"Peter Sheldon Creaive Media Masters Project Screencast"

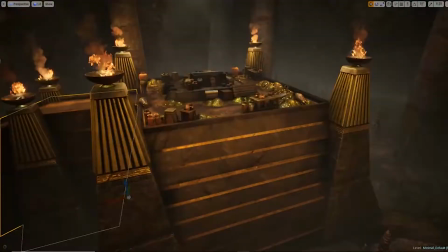4:11 Later on, when creating the Egyptian assets, I started
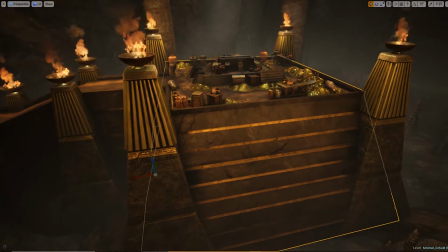4:15 with creating the larger objects first, such as the large platform that will be set in the middle of the scene,
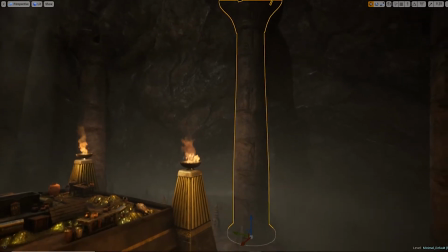4:23 the columns that will be scattered around the cave, and the smaller columns which would be attached to the corners of the platform.
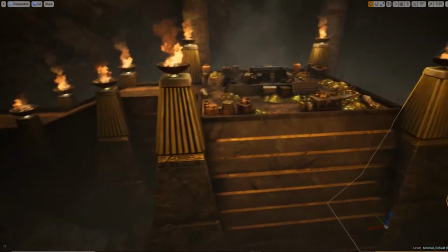4:32 Each of the large assets followed a similar workflow to my cave.
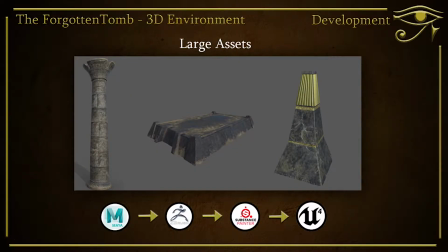4:36 However, when it came to texturing, they were textured in Substance Painter, then imported into Unreal.
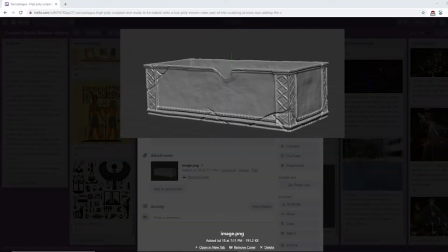4:44 When it came to creating the sarcophagus, I took a large amount of time to design this asset due to the fact it being the main element of my Egyptian tomb.
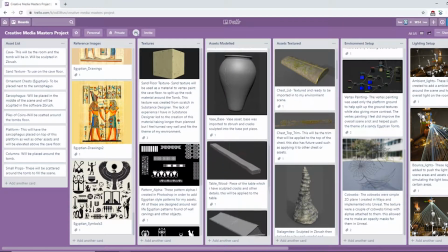4:54 This object was sculpted in ZBrush with the use of certain tools such as trim dynamic tool
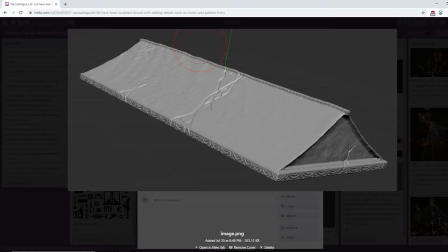5:01 to create a rock style trim to the edges to give the effect of the sarcophagus being carved from stone.
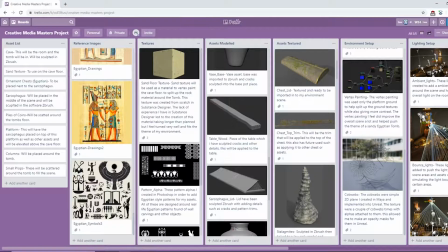5:08 The sarcophagus was split into multiple pieces due to the
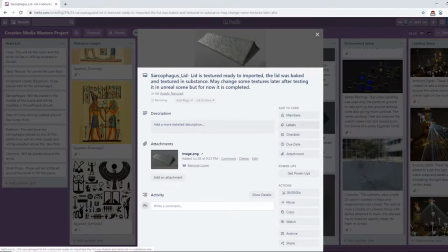5:13 size and to allow me to make the lid of the sarcophagus movable. While in the process of texturing the sarcophagus, I used multiple Egyptian carvings and converted them into normal maps to be placed on the sides of the sarcophagus.
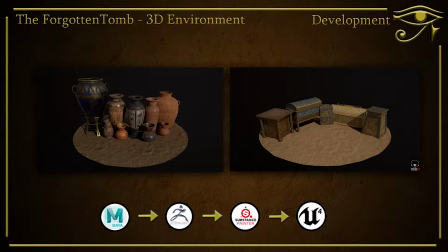5:30 The design process of creating the smaller assets was to have a decaying, dusty theme.
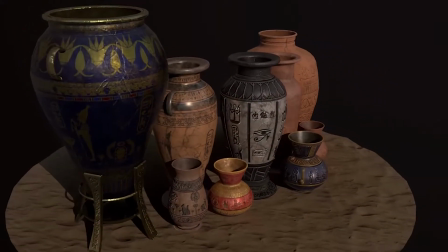5:38 This led to certain assets being imported into ZBrush and having cracks sculpted into them,
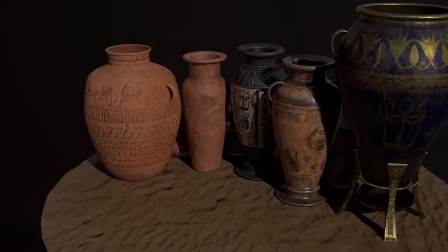5:44 such as these vases I designed. The texturing part of the process consumed most amount of time.
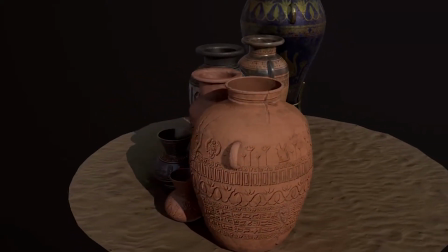5:53 When I was creating these assets, due to the fact that
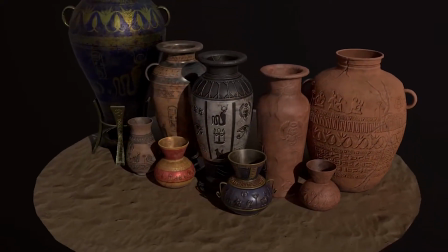5:57 the Egyptian style objects use many symbols and patterns,
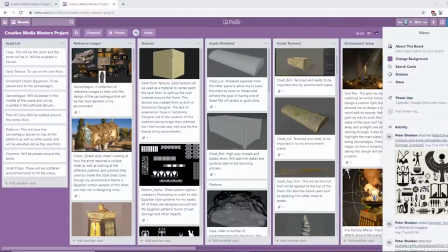6:04 the creation of these symbols and patterns involved creating a large amount of alpha images from Egyptian symbols and patterns,
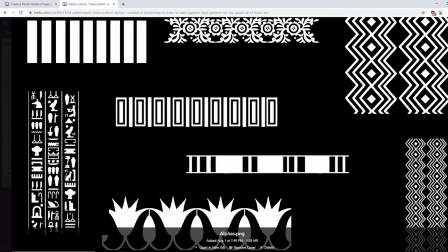6:12 with some being created from scratch in Photoshop.
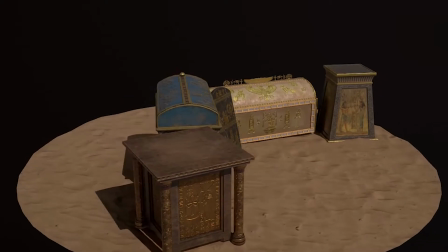6:16 In addition to the creation of these patterns and symbols was to create the colors
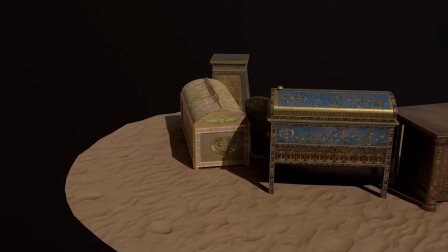6:23 for these small assets.
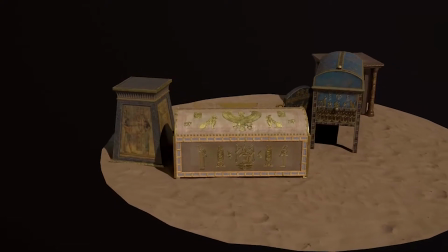6:26 This led to looking through my research I conducted at the start of the project to see what colors real-life Egyptian objects used,
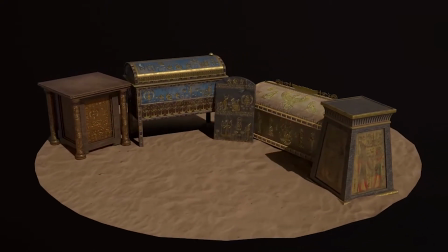6:34 which I discovered used a mixture of gold, blues, reds, and with some being purely made from pottery.
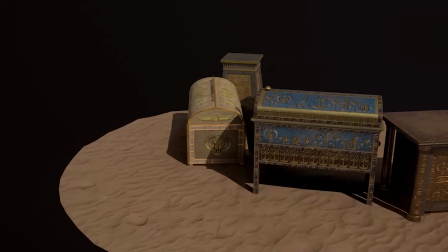6:43 After discovering what colors were commonly used, I applied similar colors to my assets, which gave them their
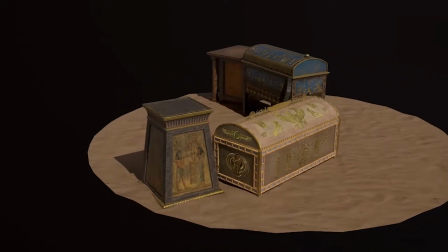6:52 Egyptian style I was aiming for. Also, most of my assets contained a gold texture.
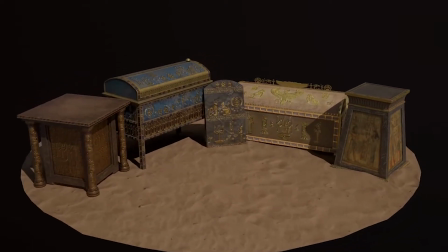6:59 This was because of how I wanted my Egyptian tomb to be set as an extravagant tomb with golden objects scattered around.
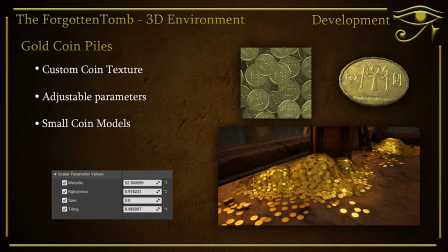7:11 After finishing the smaller models for my environment, I moved on to creating the gold coin piles which are scattered around the tomb. When it came to modeling, I experimented with a number of different ways to make these,
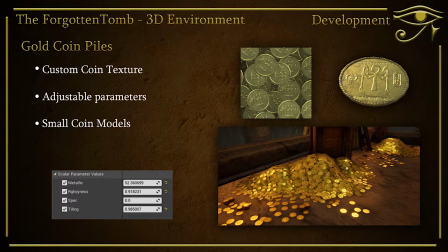7:29 which led to using a technique of creating a small hill-like model with some small coins scattered around this. The reason why I did this was to save poly count and to help with optimization of my environment.
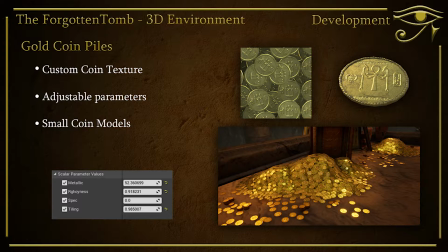7:44 The texturing process led to me creating a coin material within Photoshop to be placed on this model while having small coins to be separately textured. When I implemented them into the scene,
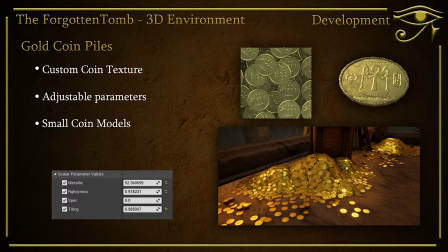8:04 the material setup for this model needed to have certain adjustable values in the material instance, such as specular, metallic, and a tiling value.
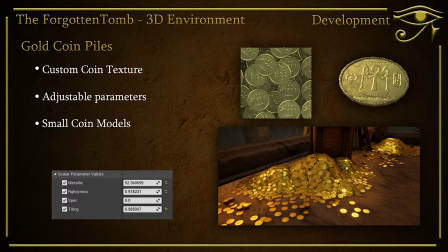8:16 Overall, this model turned out better than I expected, but if I was to return to this model, I would add some random jewels to give more contrast between colors.
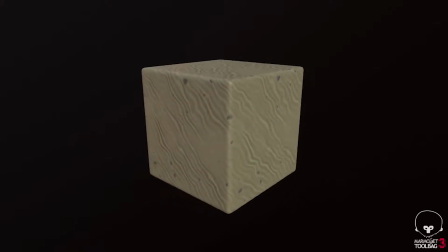8:27 Along with designing these gold piles, I created a sand material within Substance Designer, which was not used in the final environment, but was created to be used as a vertex paint material for the main platform's floor.
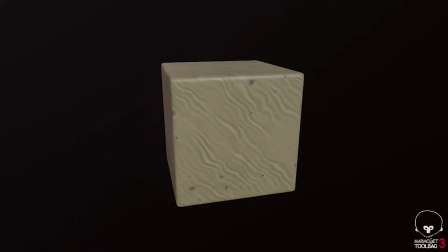8:47 However, when it came to vertex paint, I decided to use a different sand material because I felt it fit the scene better with its colors and normal map.
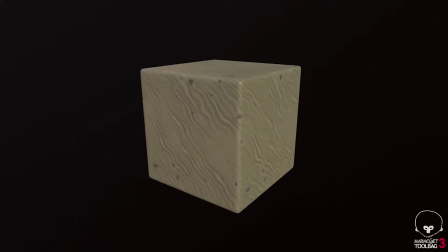8:56 This material did have values I could adjust, such as the number of rocks within the sand.
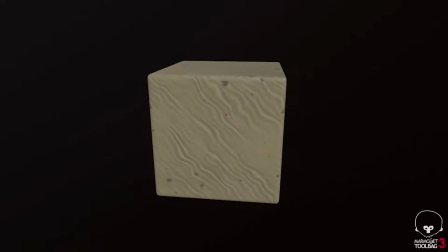9:05 Even if this material was not used within this project, I'll be saving this material for future environment projects.
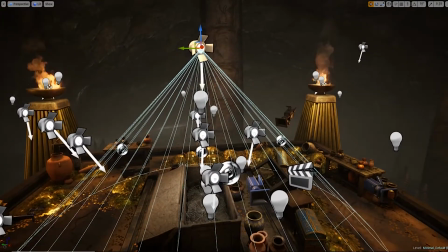9:13 The lighting for the tomb used mainly two types of lights, these being point and spotlights.
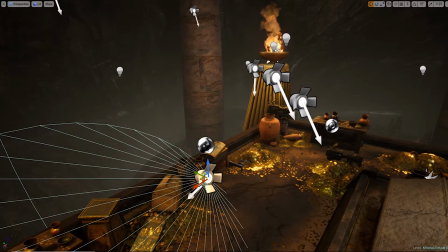9:19 These lights were to simulate certain elements of light, such as lighting coming from the braziers around the tomb,
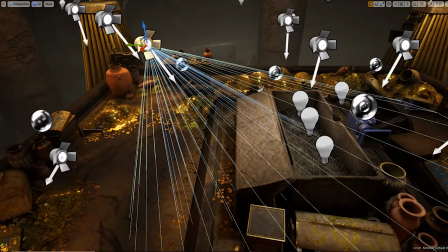9:27 the sunlight coming down from the roof of the cave, and any bounce lights needed around the scene.
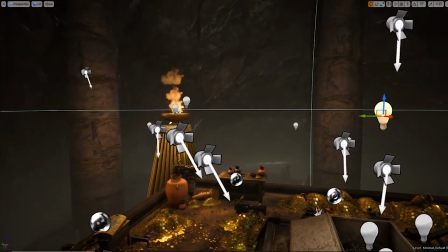9:35 The overall lighting used two different colours, one being the yellow to simulate the light coming from the fires,
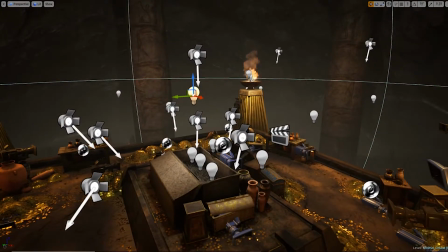9:41 and the white light coming from a spotlight to simulate the sunlight.
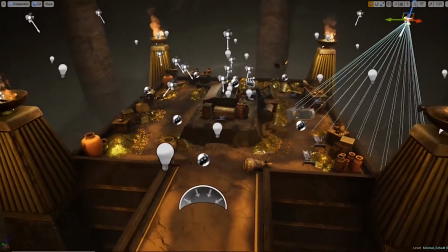9:46 The reason why I used a spotlight for the sun was because of the cave was completely sealed,
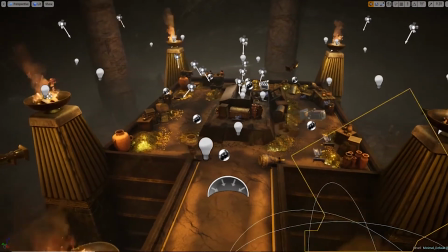9:53 which would have blocked a directional light if placed in the scene.
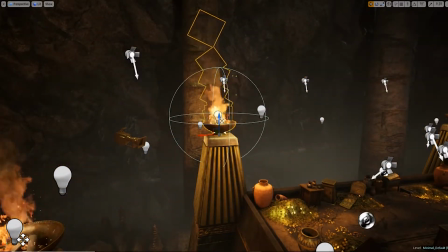9:57 The bounce lights within the scene were mainly used to push the lights around the scene and help highlight smaller areas I wanted to show.
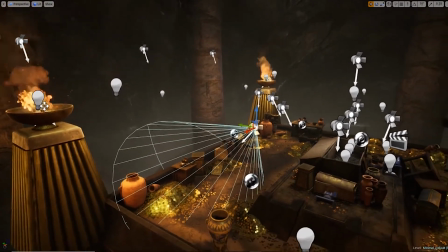10:08 I also used multiple point lights as ambient lights to brighten the cave room.
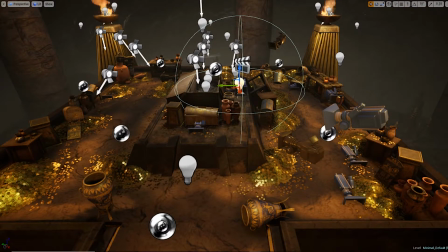10:14 These lights were only soft lights which pushed the light further out and illuminated the walls of the cave.
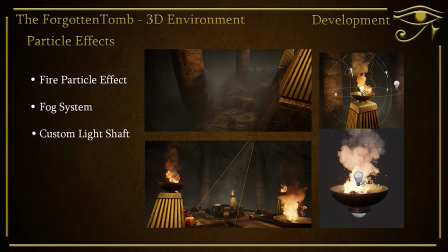10:25 Within my environment scene, I used a range of different particle effects. They spanned from custom light shafts to fire particle systems to a fog system. The custom light shaft was created from scratch,
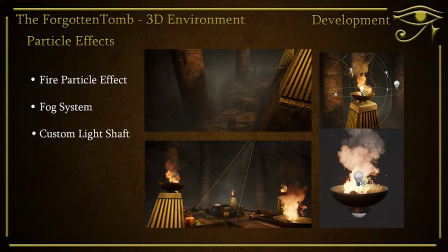10:41 which from following a tutorial allowed me to use this light shaft to highlight the main element of my environment.
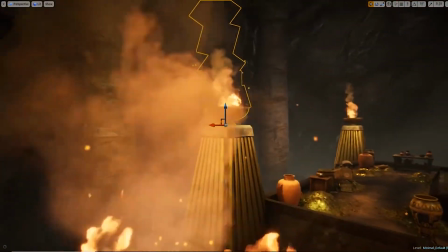10:49 This light shaft had a material setup which allowed me to adjust certain settings, such as the distance it fades in and out as the camera
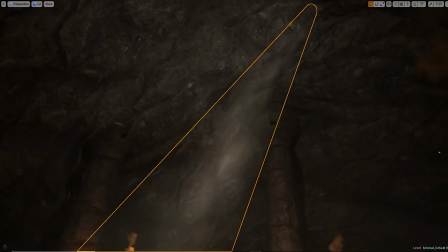10:59 goes closer to the light shaft, and also the opacity of the light shaft to be adjusted to my liking.
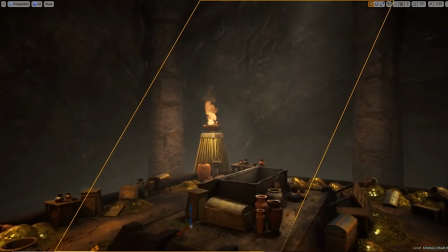11:08 The fog system was used as a background element
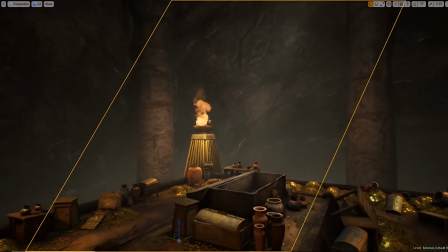11:13 to create a small fog line on the cave floor.
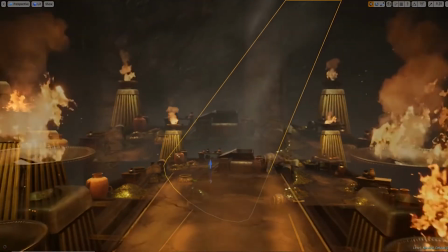11:17 This, I think, improved the scene's atmosphere by a huge amount.
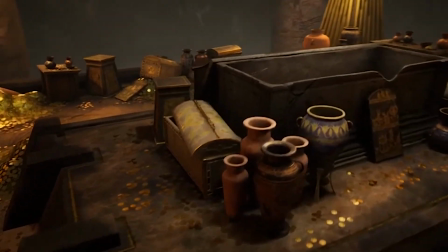11:25 Overall, I think the project has pushed my skills as an environment artist and
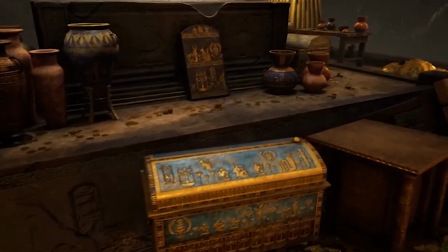11:30 has allowed me to design a unique environment with a theme I've never done before.
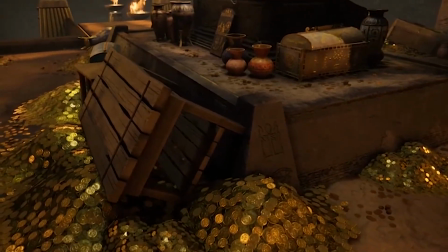11:36 The skills I've learnt throughout this project I will take into future projects and will help me achieve my career goal of becoming an environment artist.
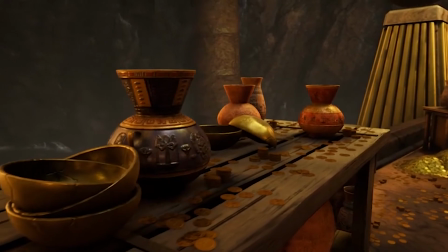11:46 The stretch goals I had were unfortunately not achieved, such as creating an entrance area to the tomb.
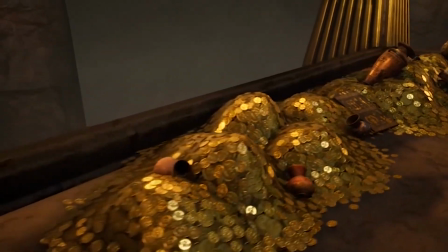11:54 However, I feel like the environment still stands on its own without it. The environment itself I felt turned out very well,
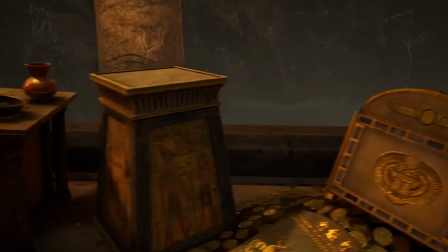12:01 with it achieving most of my goals I planned, and I've enjoyed designing each element of this environment.
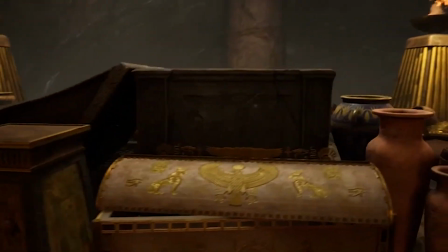12:10 If I was to return to this project, there would only be small changes to the environment,
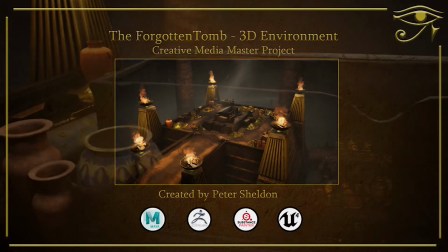12:16 such as adjustments to some models and the creation of the entrance area to the tomb.